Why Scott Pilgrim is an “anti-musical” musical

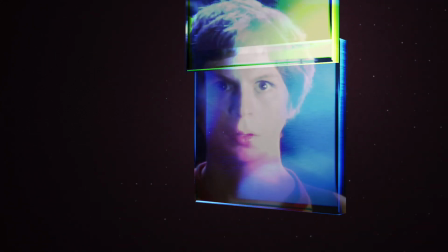0s
I don't know you, but I'm willing to bet that Scott Pilgrim vs. The World is either a movie that you really like, or you really don't like.
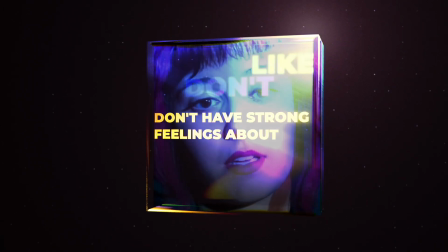8s
Or it's a movie you don't have strong feelings about or maybe haven't watched yet.
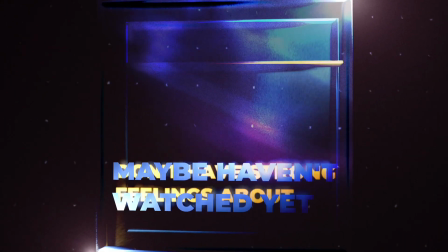13s
Regardless of what you think though, I think we can all agree that Scott Pilgrim is indeed a movie.
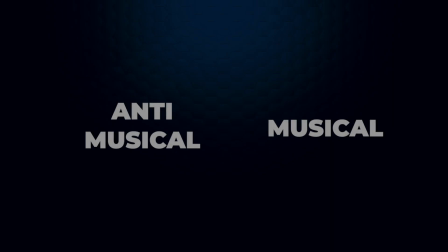20s
Actually I don't agree with that. I don't think that Scott Pilgrim is just a movie. I think it's both a musical and an anti-musical at the same time.
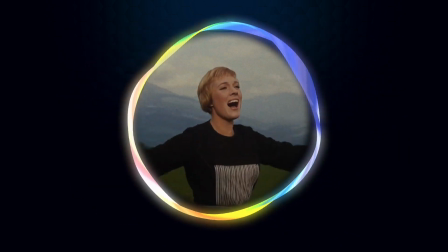28s
In terms of structure, the movie is a musical, but if I were asked to describe the antithesis of music,
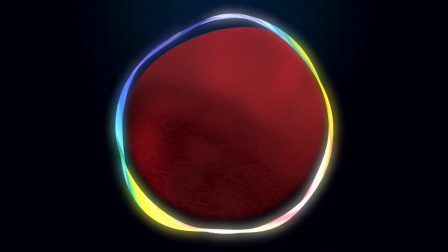35s
the cheery medium of song and dance, I would be hard pressed to come up with something more polar opposite than violent and intense combat.
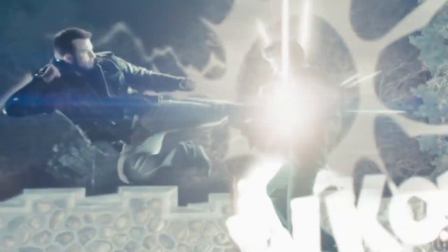44s
And that's exactly what Scott Pilgrim has substituted for musical numbers within the structure of its film.
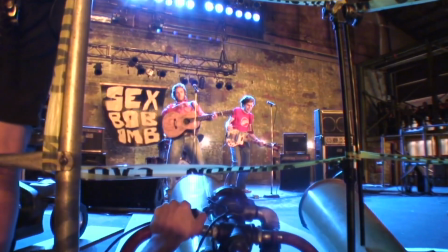50s
Edgar described it really succinctly once. He said, in a musical, when the emotion gets to be too much between the characters to be expressed in dialogue,
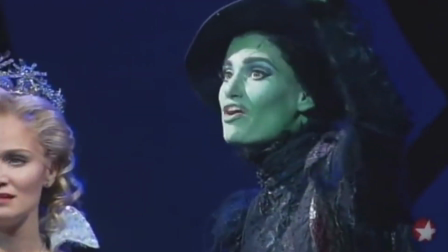58s
they break out in song, and nobody ever comments on it before or after.
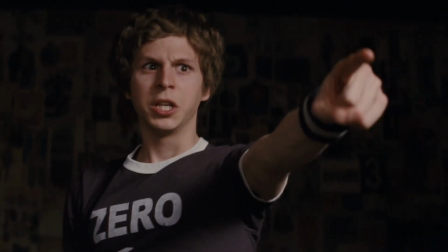63s
And in the Scott Pilgrim universe, when the emotion gets to be too much for the dialogue, people break out in fight.
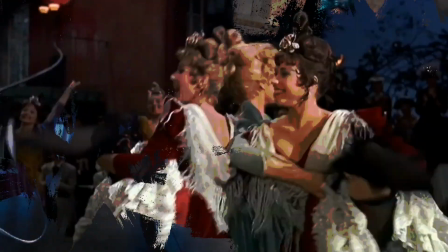69s Kick her in the balls!
And in addition to substituting combat for Can-Can, Scott Pilgrim consistently pokes fun at musicals,
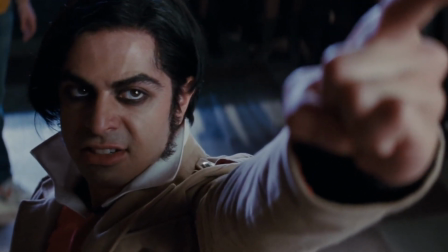78s
even in small moments like when Matthew Patel unexpectedly breaks into song.
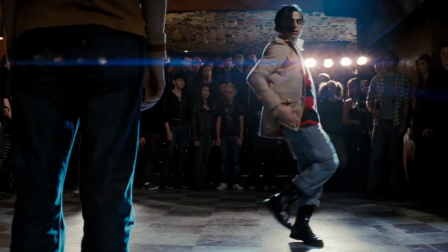87s
It really captures the perspective of someone like me who didn't grow up with musical theater and can't help thinking it all feels sort of silly.
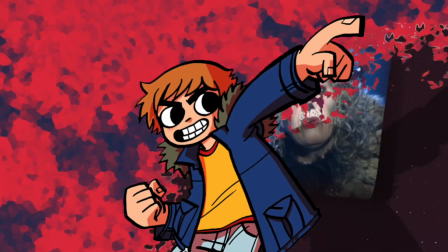95s
But as much as Scott Pilgrim pokes fun at the musical genre,
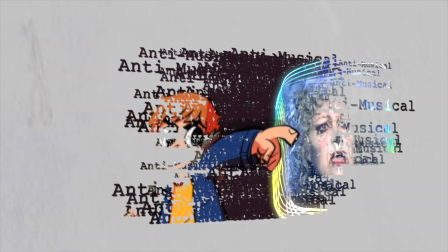99s
boiling it down to an anti-musical doesn't sit well with me because the movie is also packed with musical performances.
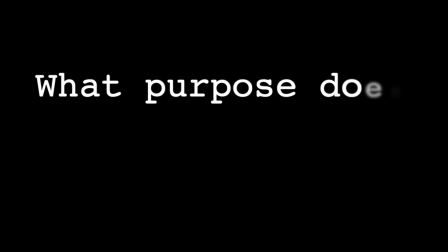107s
And so I kept trying to figure out what purpose does music serve within Scott Pilgrim, and what I came to is the incredibly intelligent decision to disagree with the director of the film. I fully agree that fighting conveys transcendent emotion from the characters to the audience,
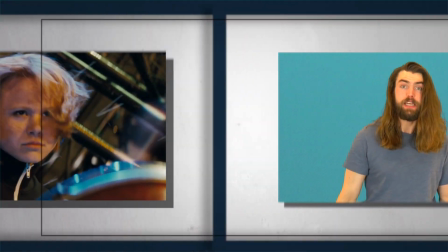128s
but I'd also argue that within the world of the movie, music still conveys transcendent emotion from the characters to each other.
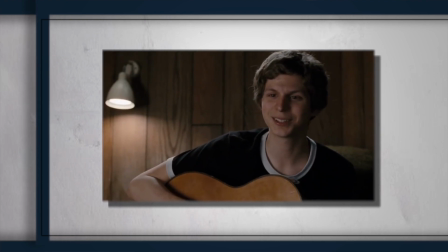135s
This is seen many times. When Scott tries to explain his feelings for Ramona, he writes her a pathos-filled love song called
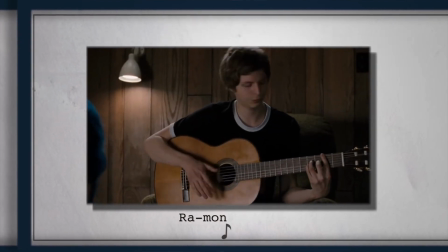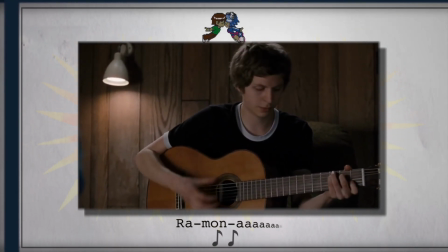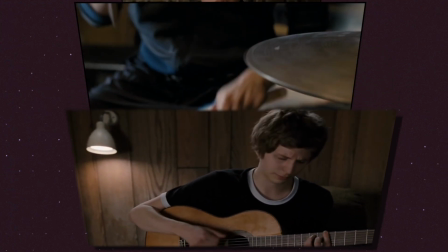157s
And while music is consistently used to convey emotion between characters,
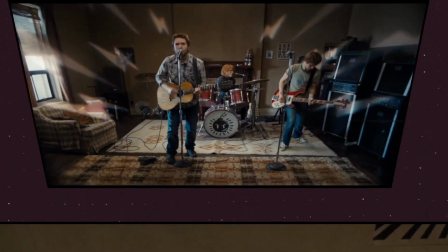162s
we as the audience have the unique perspective of experiencing both forms of expression.
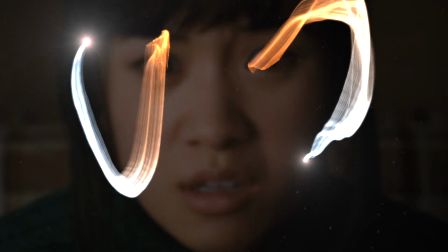168s Amazing.
And I think these two ideas actually converge during Sex Bob-Omb's final song.
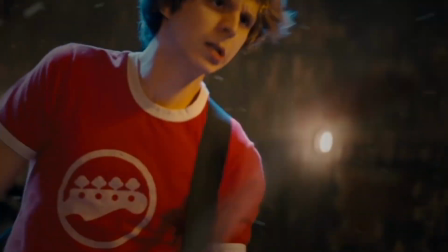174s
In the world of the movie, Scott is jealously playing a song directed at Ramona in the concert audience,
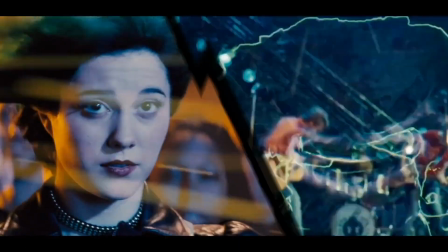180s
but to the audience at home, Scott's song conjures a monster battle between a yeti and two dragons,
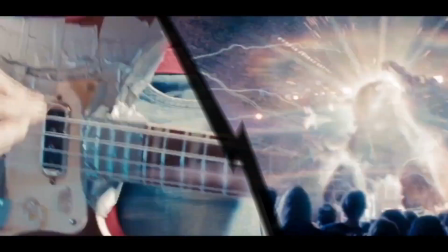187s
all of this converging into a turducken of song and combat.
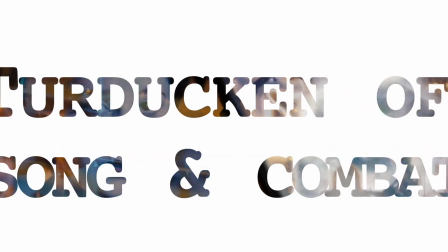191s
And the last piece of evidence suggesting that Scott Pilgrim at its core is a musical is the fact that it made me a fan of musicals.
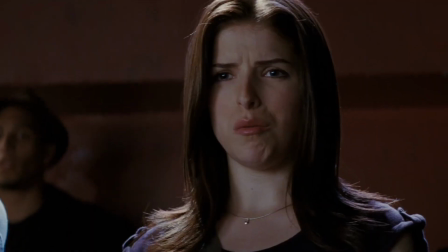200s
For my entire life, that eye-rolly derision I was describing earlier always prevented me from appreciating what musicals are capable of.
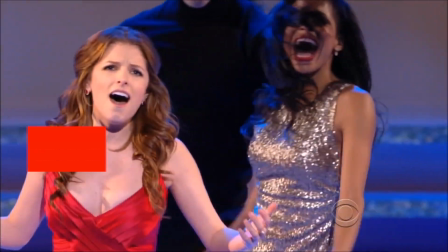209s
And it took me seeing it expressed within the punky genre of music that I actually enjoy to finally understand it.
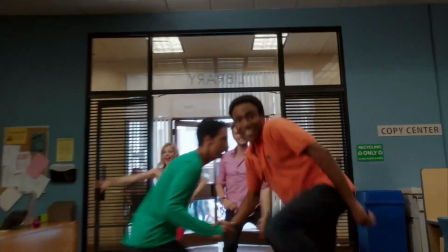216s
At their best, I think musicals have the ability to convey moments in life better than any Dan Harmon or Aaron Sorkin dialogue ever could.
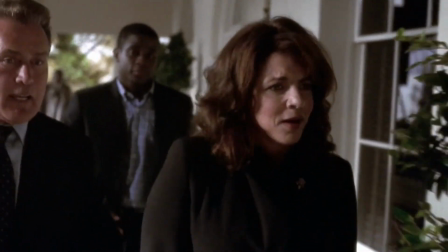225s And music has the ability to find us and move us and lift us up in ways that literal meaning can't.
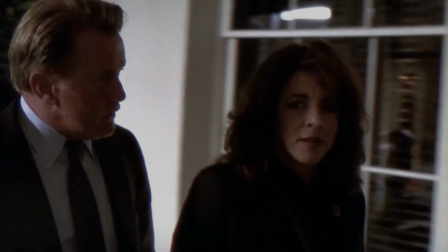230s Do you see?
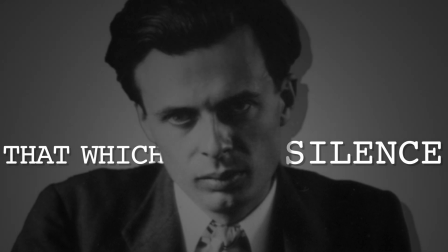231s
The writer Algis Huxley once said, After silence, that which comes nearest to expressing the inexpressible is music.
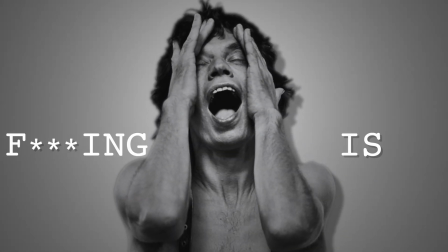239s
And Mick Jagger once said, Music is f***ing awesome.
Now, how about a blowie?